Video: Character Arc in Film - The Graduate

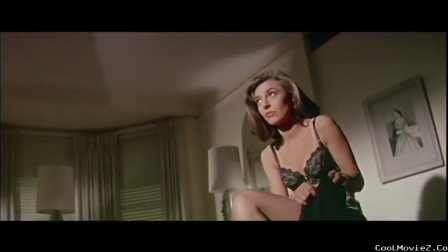(4:11) Well, I guess Don't move.
The answer is pressure.
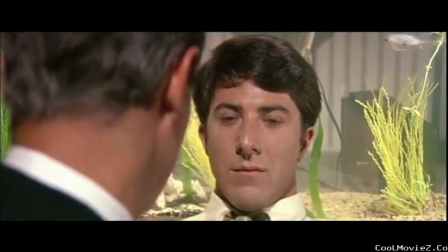(4:18)
But never once does Ben speak of this pressure.
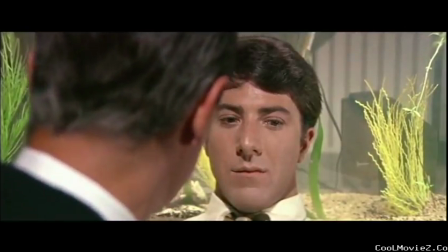(4:21)
Nichols, the director, is able to cleverly display this pressure with visual storytelling.
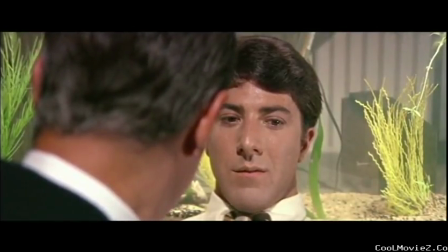(4:29)
Nichols using some of the most creative forms of framing that can be seen in film.
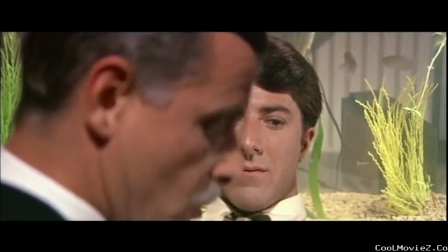(4:34)
He frames our protagonist Ben in a way that shows him constantly being pressured by the things around him,
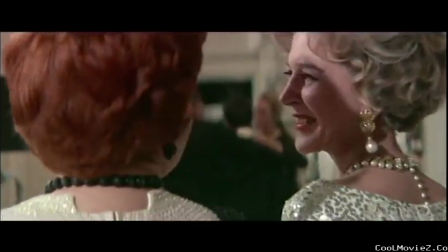(4:40)
pressured by the adults around him, especially his parents, pressured by the sexual temptations in his life.
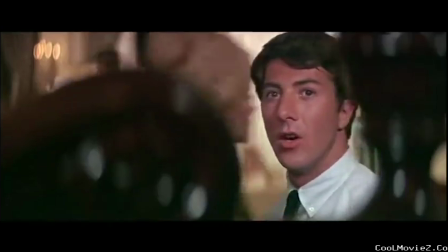(4:49)
Even the objects around him convey pressure.
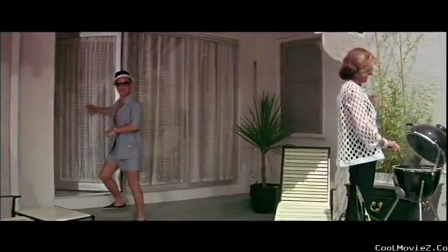(4:53)
All the pressure on Ben leads up to one point in the film where he finally reaches his point of change.
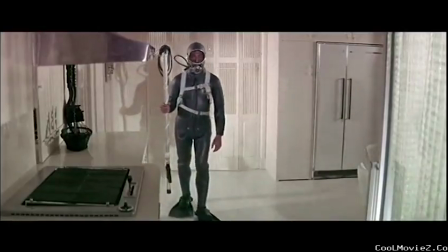(5:02)
In this scene, Mike Nichols takes audience members to the point of view of Benjamin.
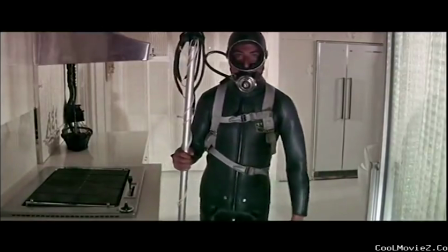(5:10)
In order to feel the sense of suffocating pressure that he is feeling,
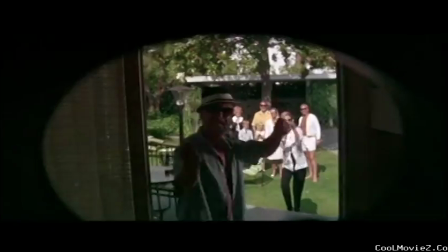(5:15)
Ben is put into a claustrophobic scuba suit by request of his parents,
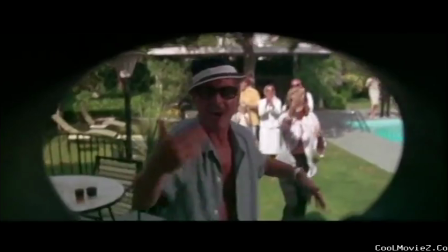(5:22)
a representation of their need to have a tight control on Benjamin.
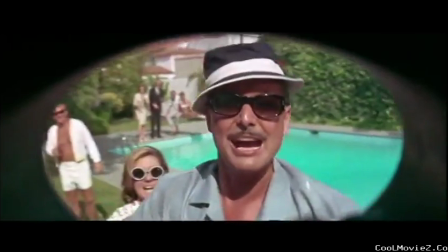(5:29)
His parents are forcing him into the pool just like they are forcing him into their expectations.
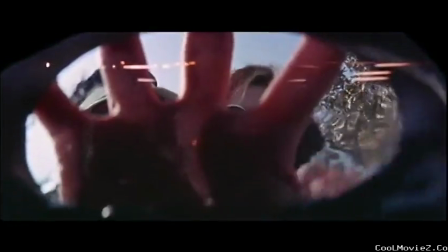(5:36)
We watch from Ben's perspective as his father literally pushes him underwater,
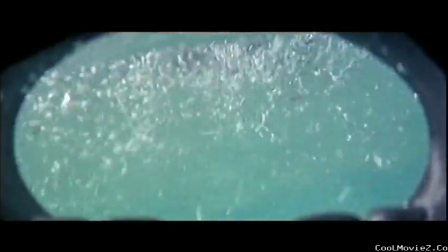(5:44)
metaphorically drowning him.
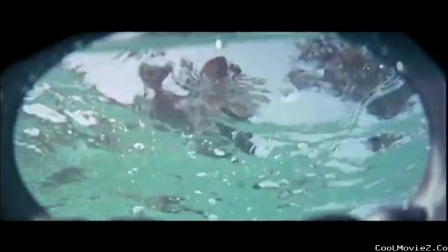(5:47)
The suffocating pressure becomes too much for Ben as he sits at the bottom of the pool, and something changes in him.
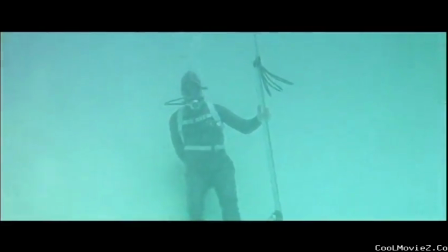(5:57)
And the sound of silence is disrupted by a phone call. A phone call he makes to Mrs. Robinson.
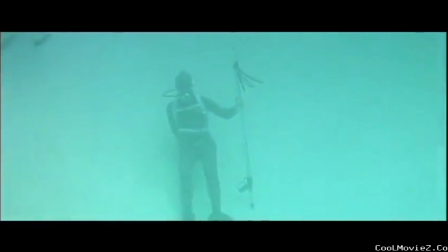(6:05)
And well, the rest is history.
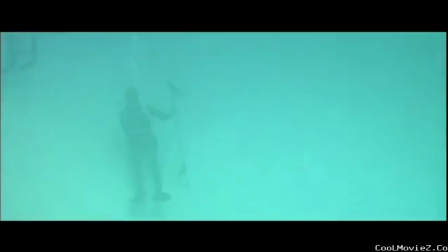(6:09)
Director Mike Nichols expertly navigates the complicated story arc of Benjamin Braddock in The Graduate,
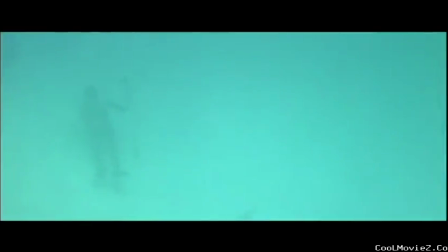(6:18)
using creative visuals that changes the meaning of showing and not telling.